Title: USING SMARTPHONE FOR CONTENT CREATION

The rule basically is, and yes, I'm saying rule, but then you can obviously make variations to these rule and figure out yourself. But the so-called rule is that you try and imagine and
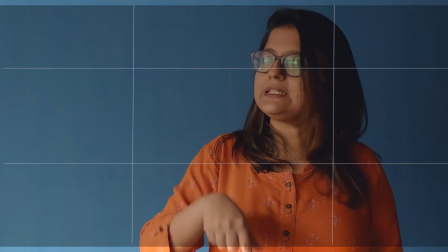(4:26)
divide your frame with 2 vertical lines and 2 horizontal lines,
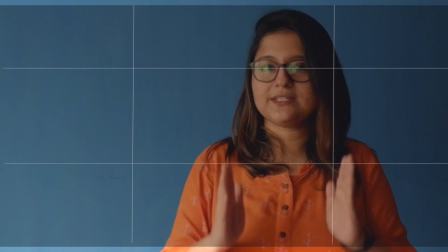(4:31)
and try and place your subject at one of the intersections.
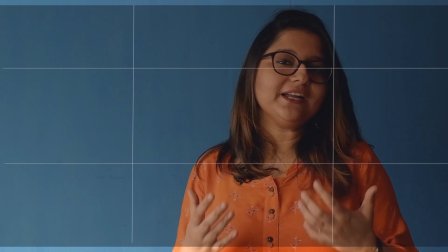(4:35)
The moment you do so, you will see that automatically your interest becomes much more interesting to look at, right?
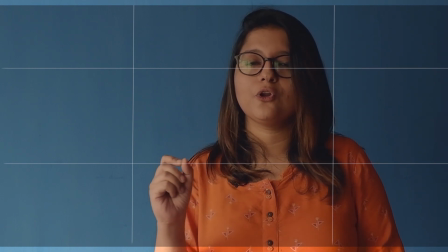(4:43)
There is obviously a name for this, which is called rule of thirds. Yes, remember the name, rule of thirds.
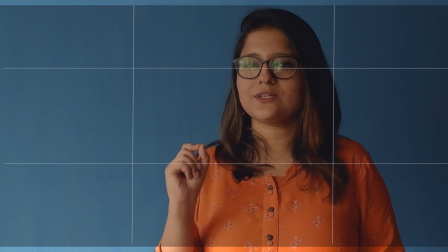(4:51)
So what is rule of thirds? Simply that you place your subject at one of the intersections of the grid. Now often your camera also gives you an option where the entire frame gets divided into grid, and then you place your subject in one of the intersections.
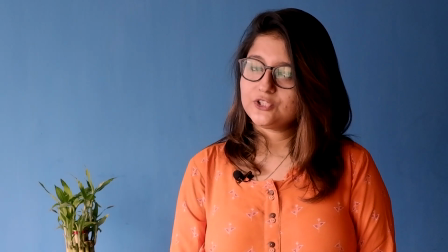(5:09)
Okay. Another thing which you should remember is balancing your frame.
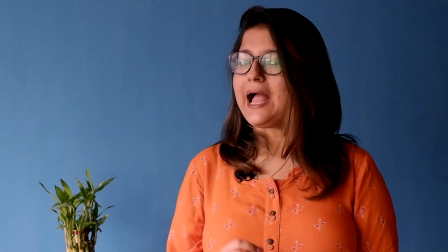(5:14)
Now you can see that I have added a small detail onto this frame. Adding details onto your frame is always an interesting choice.
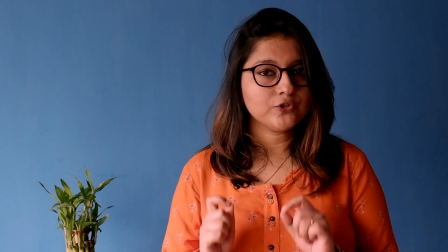(5:23)
Nevertheless, the moment you add details, you will have to be very careful that your frame remains balanced.
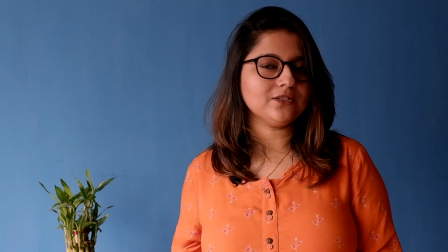(5:30)
Now what do you see here? Is it an interesting frame to look at, or me alone in the frame was a better choice?
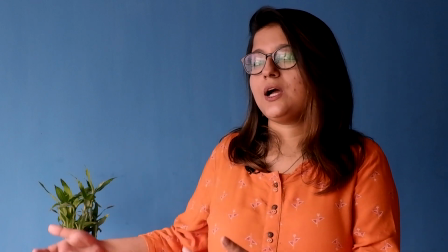(5:37)
Now what has happened here is, since I have added a detail to the other side of the frame, this has suddenly become a very, very unbalanced frame.
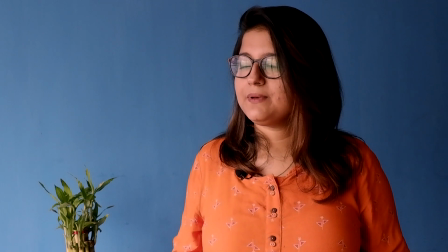(5:46)
What do you mean by that?
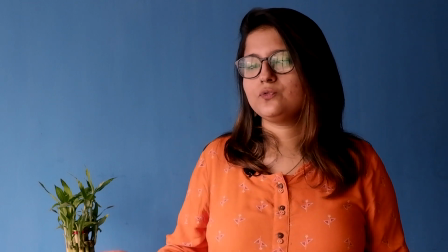(5:48)
If I simply divide the frame into two halves, you will see one half of the frame which consists of me.
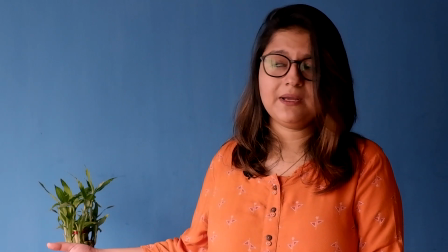(5:55)
I'm also wearing a bright color cloth, and the other side of the frame is simply a very, very tiny plant, right?
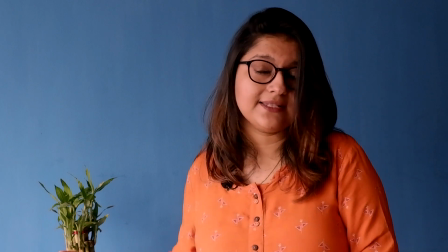(6:03)
So this has made the frame unbalanced, and hence definitely this is not an interesting choice, right? Wait, that's not the end of it. So you learned rule of thirds and then you learned balance. Now let's talk about where to place your camera. Now in this scenario, the camera is placed right in front of my eye. So it's at eye level and I'm speaking right to the camera. This is a very, very common choice for people who make vlogs or people who are making social media videos.
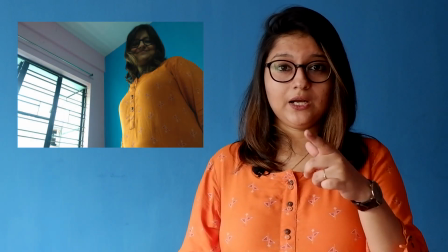(6:35)
But there can be other interesting choices as well. For example, the camera can be placed right under me, right?
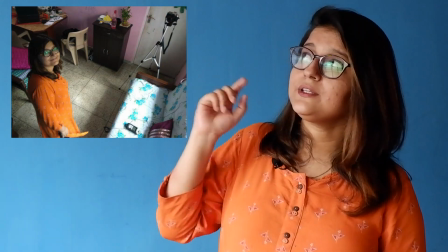(6:43)
So you take a low angle shot, or the camera can be placed somewhere up.
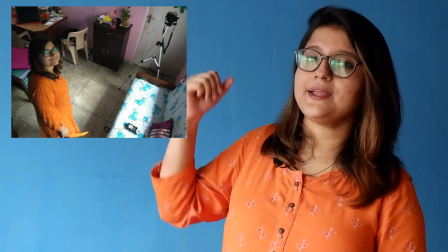(6:48)
This makes a high angle shot, right? So these are other interesting choices which you can make while trying to record a video at home. So I'm not going to teach you rules here, and rules are anyways very, very boring. What I'm trying to tell you is you can always experiment with where exactly you place your camera while you shoot your subject, right? So this is called camera angle. Apart from camera angle, you will also have to keep in mind the shot size.
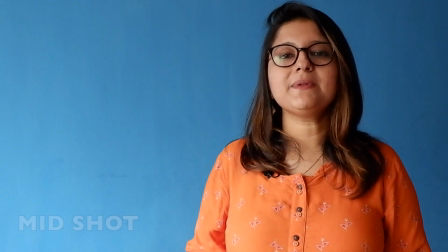(7:21)
Right now what you're seeing me is a mid shot. What do you mean by mid shot?
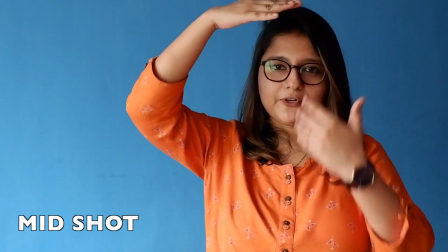(7:26)
Mid shot is where your subject, so for example, I am a human subject.
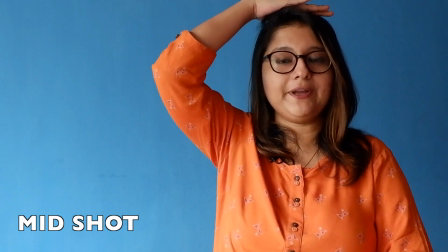(7:29)
In this scenario, you're shooting me from head to waist, but you can also shoot me full length.
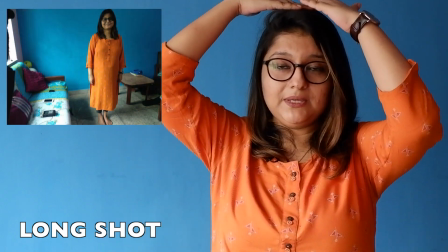(7:36)
So for example, you can see me from head to toe. This is what?
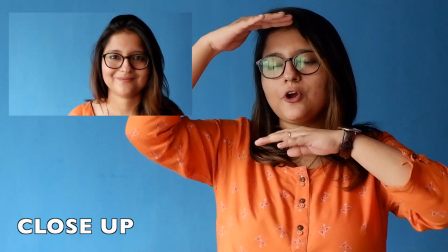(7:41)
This is a long shot. Or you may shoot only from, only my face, then that becomes a close-up.
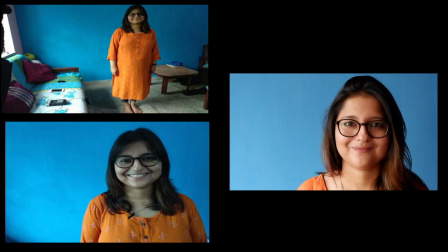(7:48)
These are three common variants: a long shot, a mid shot and a close-up, and you may choose any of the one to basically frame your subject. Or alternatively, you can vary in terms of camera angle, and you can vary in terms of shot sizes and make something which is very, very interesting. The next important thing which you should remember while shooting at home is lighting. Light can actually make or break your footage, right?